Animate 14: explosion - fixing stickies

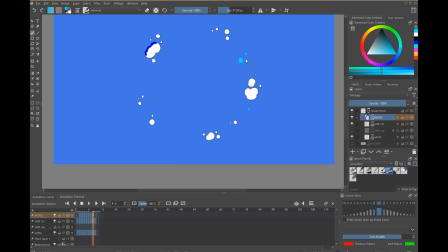(8:12)
And again, I think it's easier to cheat that if we just put some smaller breakups. Here again, I think just a couple of little dots, maybe here too, 1, 2. Again, we want to make sure we have that consistent concentric outward movement.
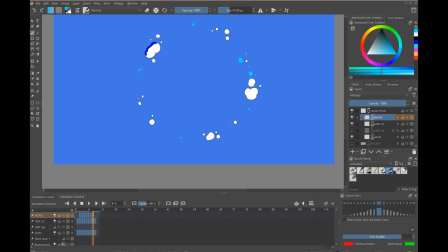(8:28)
See at the top here, this one seems to disappear completely, and just having as little as that will be enough, I think, to know that we've done something.
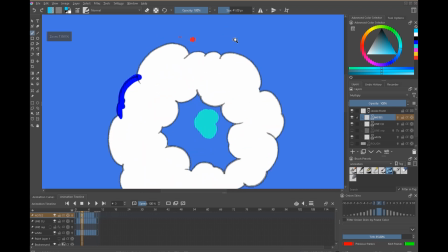(8:37)
So let's just go through and make those little fixes. And again, I want to make sure we're working on the right layer.
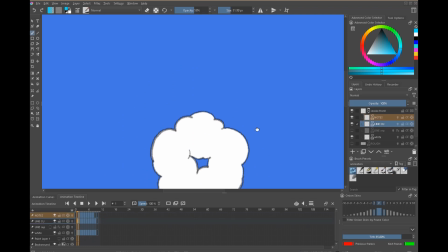(8:42)
So we're on the line cleanup layer using the right brush tool. And I'm just going to go to the areas that we targeted.
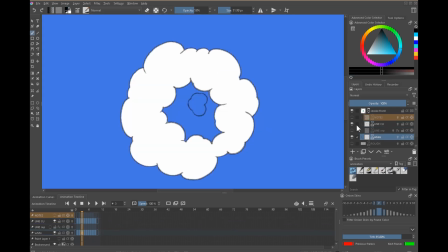(8:49)
That's fine. I want to draw in, and we need to put the white layer in. So I'll do that as well.
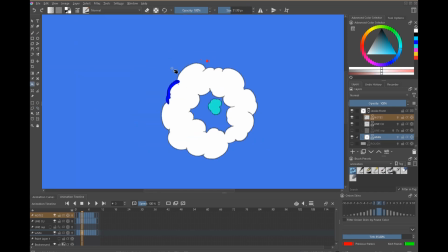(8:54)
I'll use the lasso tool for that. There's also like a big bulge there, and I think it's too big.
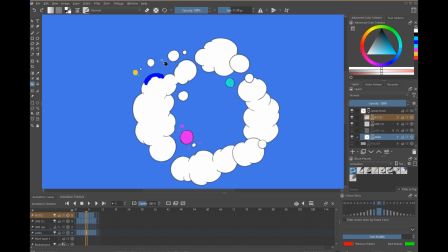(9:00)
Huge momentum there, and it just disappears. So we need to break it up here with some smaller bits or bring in this area.
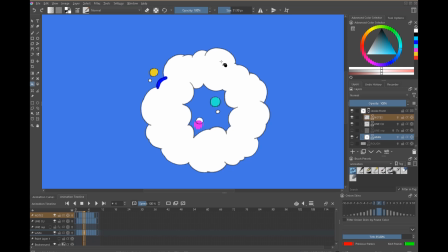(9:07)
I think I favor bringing it in a little bit, but I think I had it there because it kind of evens out the donut.
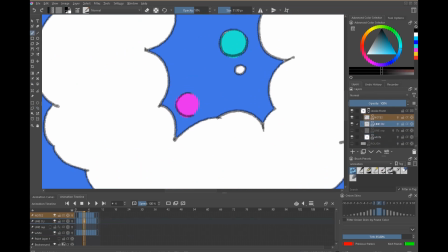(9:13)
So let's get to that in a moment. So let me go to the line layer, get rid of that.
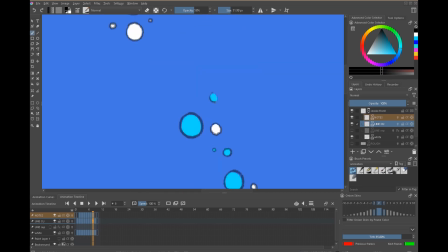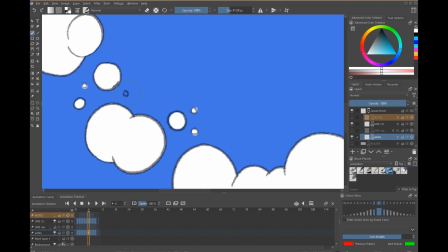(9:26)
Okay, so I fixed the most egregious ones, and let's see if that's looking better.
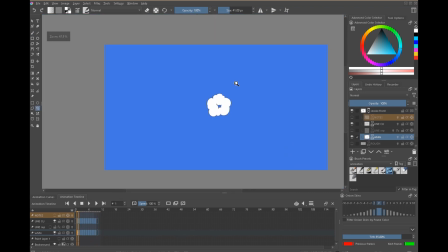(9:31)
It'll be very hard to determine how much of a change this makes because the whole thing goes by so quickly.
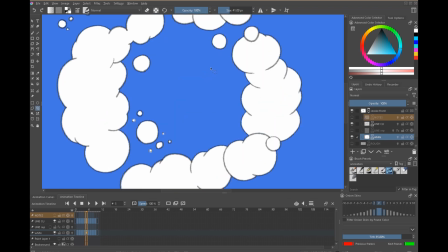(9:38)
But I'm certainly noticing that these two poofs here should definitely go a little further up that way.
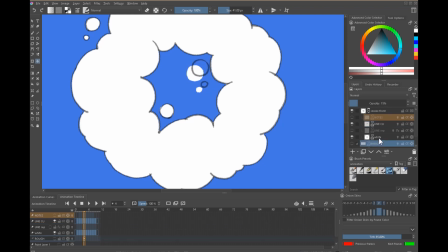(9:44)
So let's just draw a line around them, and we want to match the white. I need to find out if there's a way to select across layers.
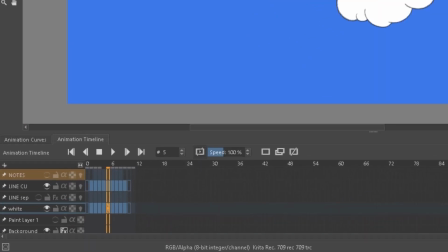(9:51)
I bet there is, and I'm just not seeing it. So now this poof here moves doesn't stick.
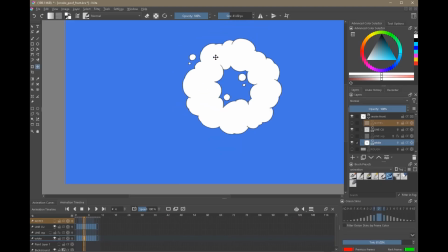(9:58)
Now the other thing that I flagged earlier was this part here. If I put the notes on, you'll see, actually I don't need them anymore really.
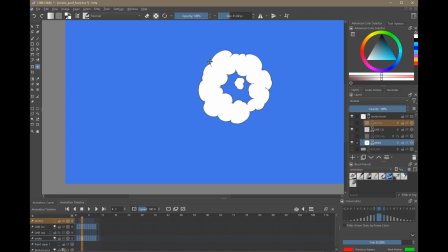(10:05)
So this bulge here moves from here to here and then seems to move back.
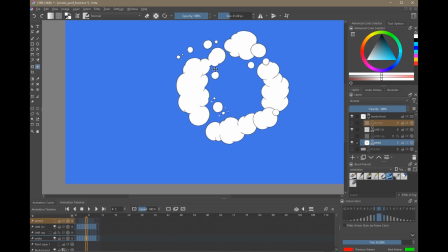(10:12)
The inside's moving forward fine, but that outer layer could possibly catch the eye here.
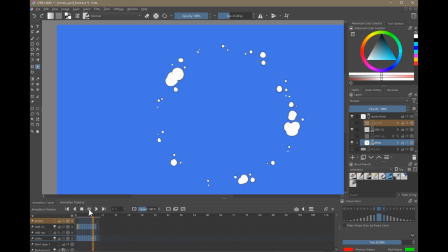(10:17)
Let's play that through and see if we can notice it. Now I have to be honest, I'm really not, but I don't want to take the chance.
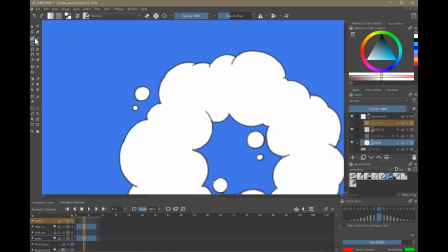(10:25)
So let's just add a little bit of TLC to this. And I'm going to put the notes layer back on and just deselect everything, delete it. And what I want to do is to sketch in roughly where I think we should be heading. So if we have this area here, moves to there should surely be something up here.
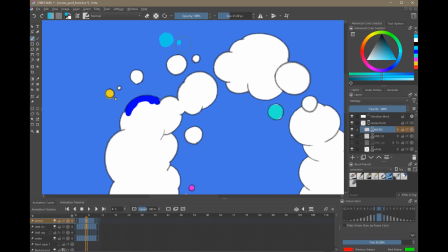(10:44)
And that will be part of that massive cloud beginning to break up.
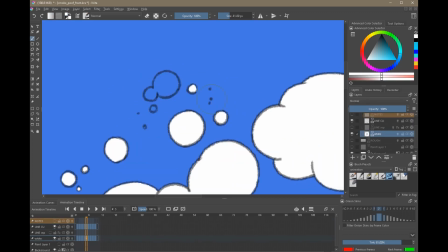(10:50)
Hopefully that'll do it. So I'll go back and fix that now. Okay, so nothing's popping.
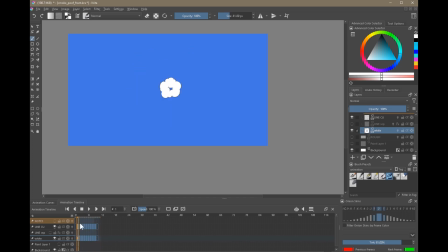(10:57)
And that's good. So one reason why I'm being so picky about that is right now it's going by on wands. But what if we wanted hypothetically to slow this down and put in-betweens in? At that point, some of these things that I'm seeing might start becoming a problem. So let's see if I can duplicate, or rather extend this a little bit.
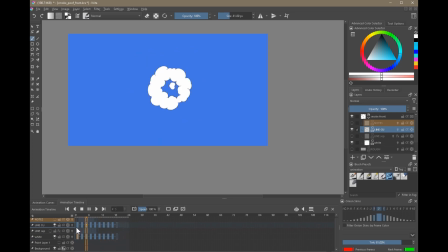(11:16)
So this would be a much bigger poof, therefore moving a little more slowly. I was thinking of the other one like, flour in the face or something like that. But this would be like maybe a big sack of flour impacting the ground.
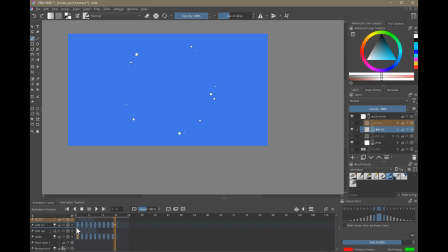(11:29)
So it would take a bit longer to transition. Now, the more mistakes we have, or the more things that might be not moving at a believable speed, the better the chance we would have of the eye being triggered by it and going, there's something not right there.
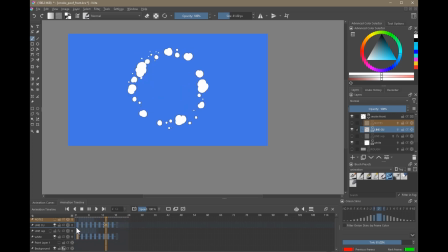(11:44)
But I'm not being too bothered by this. I think this is working okay. The little irregularities seem to be fine. There might be an area here where things seem to move a little bit in the wrong direction. Let me go through here. So there's something breaking up at a area here that I don't quite like.
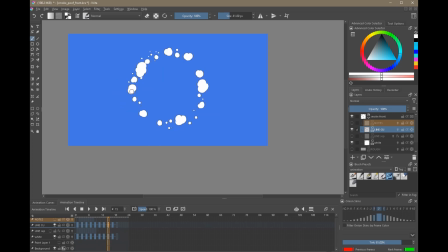(12:02)
This big area here seems to disappear to nothing. We're sort of getting away with it, but it does seem like these areas here are moving that direction, which I don't want to feel that's happening. So I think the solution to that is to have a larger area of white.